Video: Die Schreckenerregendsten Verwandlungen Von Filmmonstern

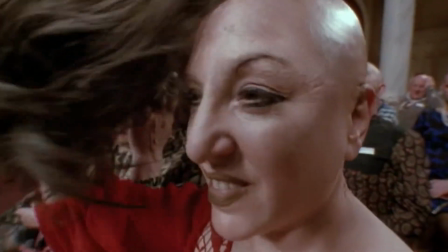489s
In Hexenhexen wimmelt es nur so von fast grotesken Verwandlungen von normal aussehenden Frauen in übernatürliche Wesen.
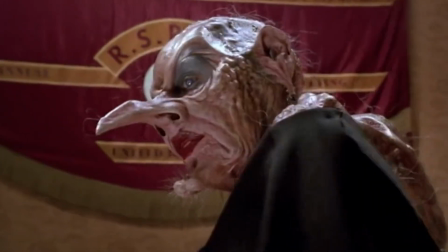496s
Der Film beherrscht auf wunderbare Weise seine Themen der dunklen Komödie und hält dabei konsequent seine schaurige Atmosphäre aufrecht.
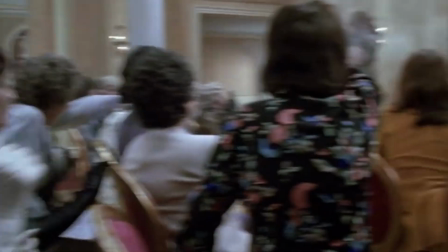503s
Angelica Houston spielt die große Oberhexe perfekt. Die Handlung des Films ist durch und durch unheimlich und die Höhepunkte, in denen alles in die Luft fliegt, sind eine Augenweide.
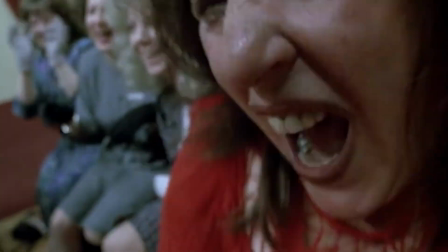512s
Mehrere Verwandlungen werden euch einen Schauer über den Rücken jagen.
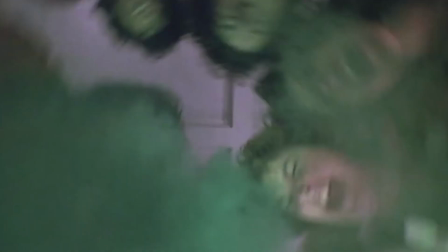516s
Aber es ist der Schluss, der am besten zeigt, wie verrückt dieser Film ist, wenn sich die Hexen in Mäuse verwandeln.
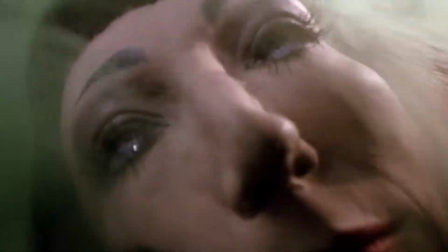522s
Ihre Dinnerparty Die geht schief, als ein Trank dafür sorgt, dass ihre Ohren abstehen,
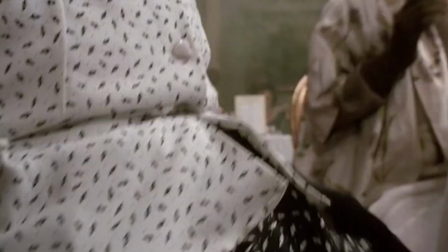526s
ihre Bäuche anschwellen und Schnurrhaare in ihren Gesichtern erscheinen, bevor sie sich alle in Nagetiere verwandeln.
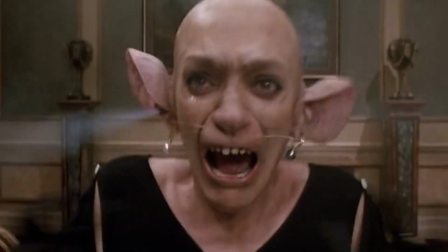532s
Das ist irgendwie urkomisch und beunruhigend zugleich.
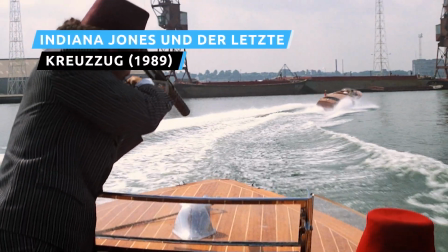540s
Während die Indiana-Jones-Filme weithin als Meisterwerke des Action-Abenteuers anerkannt sind, werden sie oft nicht genug für ihre schaurigen Elemente gewürdigt.
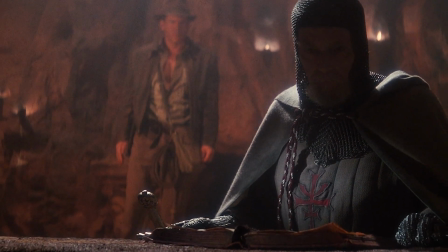548s
Das gilt vor allem für die Momente, in denen die Bösewichte ihre gerechte Strafe erhalten, wobei die schrecklichsten Schicksale den Hauptbösewichten vorbehalten sind.
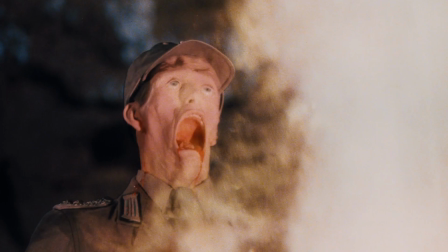556s
Während es sicherlich kein Zuckerschlecken ist, wenn das Gesicht durch die Macht Gottes geschmolzen wird oder man bei lebendigem Leib von Krokodilen gefressen wird,
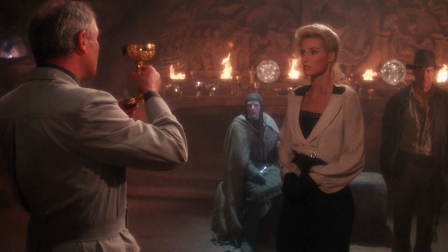564s
findet die heimtückischste Strafe für einen Indie-Bösewicht in der letzte Kreuzzug statt.
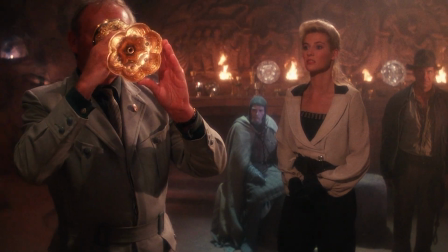569s
Der Nazi-Kollaborateur Walter Donovan findet sein Ende, als er Weihwasser aus einem Kelch trinkt, der nicht der heilige Gral ist.
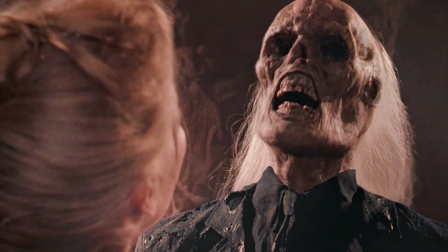575s
Nachdem er aus dem falschen Becher getrunken hat, beginnt Donovan schnell zu altern, seine Haare wachsen, während seine Haut austrocknet und schrumpft.
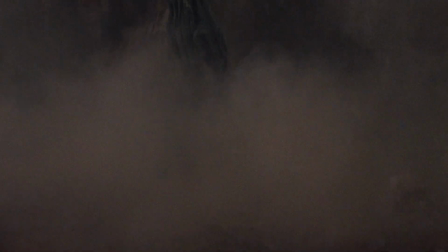583s
Er zerbröckelt und sinkt in seine Knochen, während er sich in ein Skelett verwandelt und schnell zu Staub zerfällt.
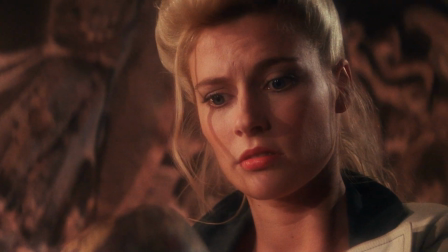591s
Die Szene spielt mit der Angst aller Menschen vor dem Altern, sowohl auf natürliche Weise als auch vor ihrer Zeit.
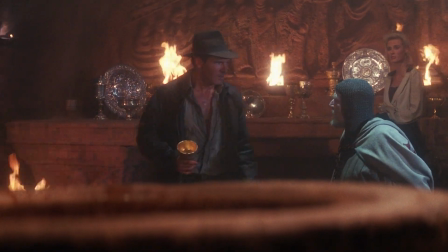597s
Sie reiht sich außerdem in die Reihe der Verwandlungssequenzen der 80er Jahre ein, bei denen ein gefangenes Publikum anwesend ist,
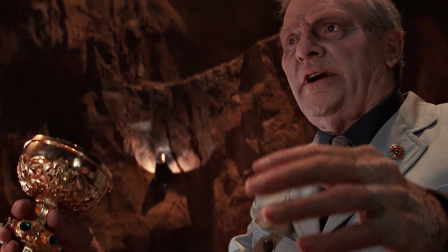604s
da Donovins sich verändernde Hände die doppelzüngige Elsa festhalten.
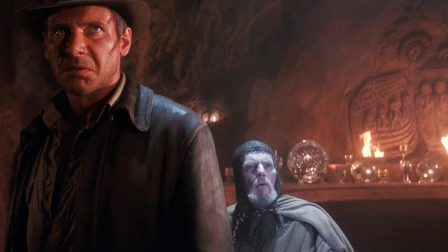608s
Das Tüpfelchen auf dem I ist die Tatsache, dass Donovan die ganze Zeit vor Angst stöhnt und schreit, was bedeutet, dass er sich nur allzu bewusst ist, was mit ihm geschieht.
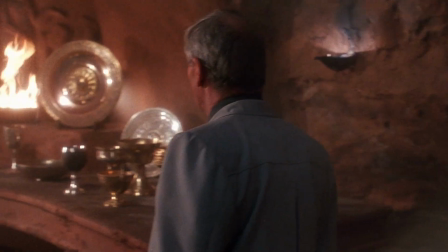616s
Das hat man davon, wenn man Nazis hilft, Leute.
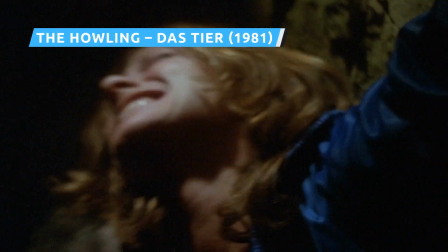619s
Die Academy mag zwar American Werewolf vorgezogen haben, aber Joe Dantes Film aus demselben Jahr, The Howling, Das Tier, ist in Sachen Verwandlungen nicht zu verachten.
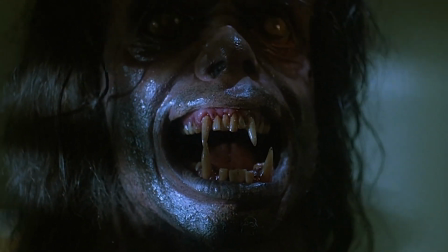628s
Die Wehrwölfe des Films wurden von keinem geringeren als Rob Bottin entworfen, einem Protégé des American Werewolf Make-up-Meisters Rick Baker.
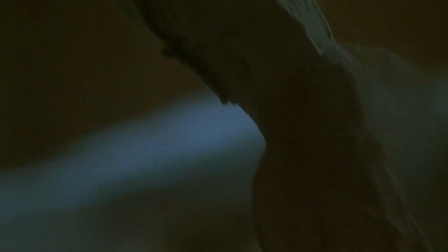635s
Bottins Einsatz von pulsierenden Luftblasen und ausziehbaren falschen Gesichtern ist ebenso beeindruckend und innovativ
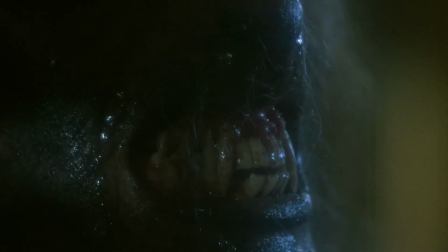641s
wie Bakers Entwürfe und macht die Hauptverwandlungsszene des Films zu einem Musterbeispiel für Körperhorror.
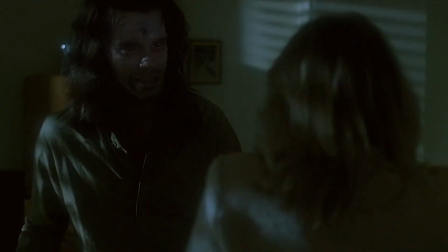647s
Der Moment, in dem Eddie Quist sich direkt vor den Augen von Karen White in einen Killerwolf verwandelt, ist so verstörend wie nur irgend möglich gestaltet.
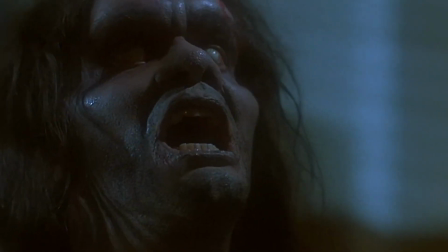654s
Die von Kameramann John Horror in schattigen, gefährlichen Schwarztönen gedrehte Szene ist ein buchstäblicher Showstopper.
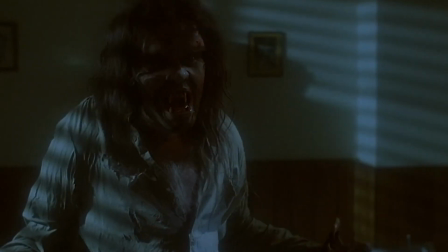661s
Eddie zwingt Karen und damit auch das Publikum dazu, jeden Knochen zu dehnen, jedes Haar und jeden Reißzahn wachsen zu sehen.
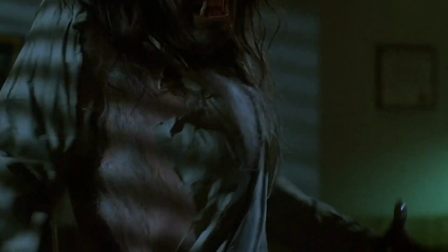667s
Es zahlt sich aus, dass die Figur das Psychosexuelle mit dem Übernatürlichen verschmilzt.
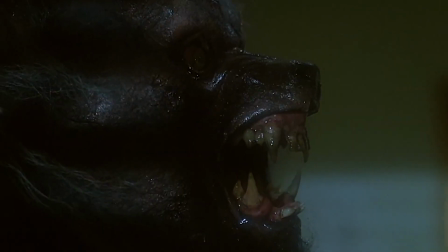672s
Auf diese Weise wirkt die Verwandlung wie ein visueller Angriff, bevor sie sich in einen physischen verwandelt,
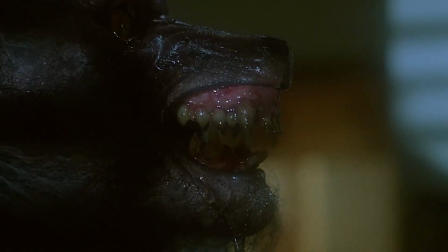677s
das Werwolf-Äquivalent eines Killers, der seinem Opfer seine Waffe zeigt, bevor er sie benutzt.
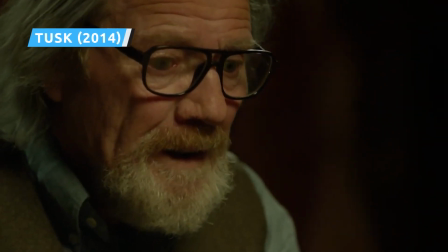682s
Chirurgischer Horror ist eine seltene und tabuisierte Ecke des Subgenres Body Horror.
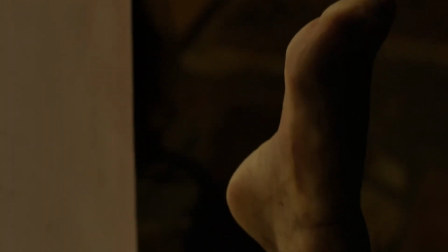686s
Die Gegenüberstellung eines lebensrettenden Eingriffs mit der böswilligen Absicht zu entstellen und zu deformieren, hat die einzigartige Kraft, zu verstören und zu erschrecken.
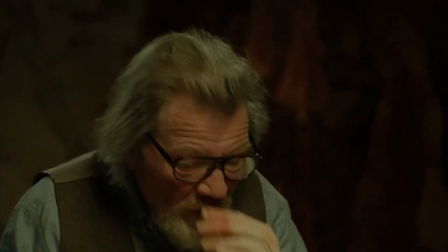696s
Kein Film ist ein besseres Beispiel dafür als Kevin Smiths Tusk.
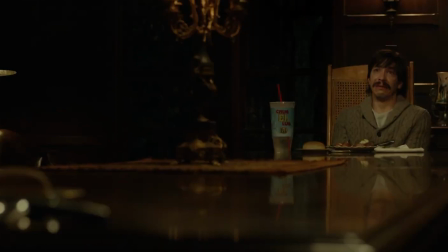701s
Nach einem Leben mit extremen Traumata ist der exzentrische, verrückte Howard Howe davon besessen, das Walrost nachzubilden, das ihm einst das Leben rettete.
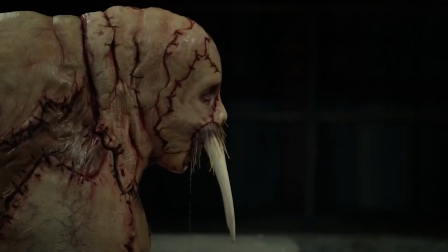709s
Er entführt und deformiert den gefühllosen Podcaster Wallace Brighton, amputiert seine Gliedmaßen und näht ihn in einen Walrossanzug aus Menschenhaut.
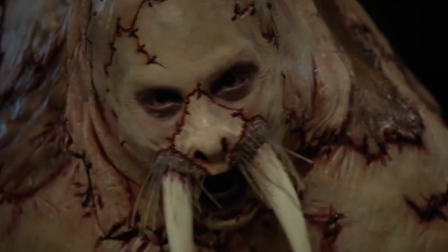717s
Die abgetrennten und angespitzten Knochen seiner eigenen Beine dienen als Stoßzähne, die ihm in den Mund implantiert werden.
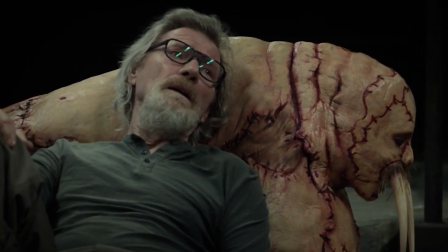723s
Es ist ein abscheulicher, fast komischer Anblick. Longs seelenvolle Augen sind trotz der vielen entstellten Nähte, die sein Gesicht durchziehen, immer noch als menschlich zu erkennen.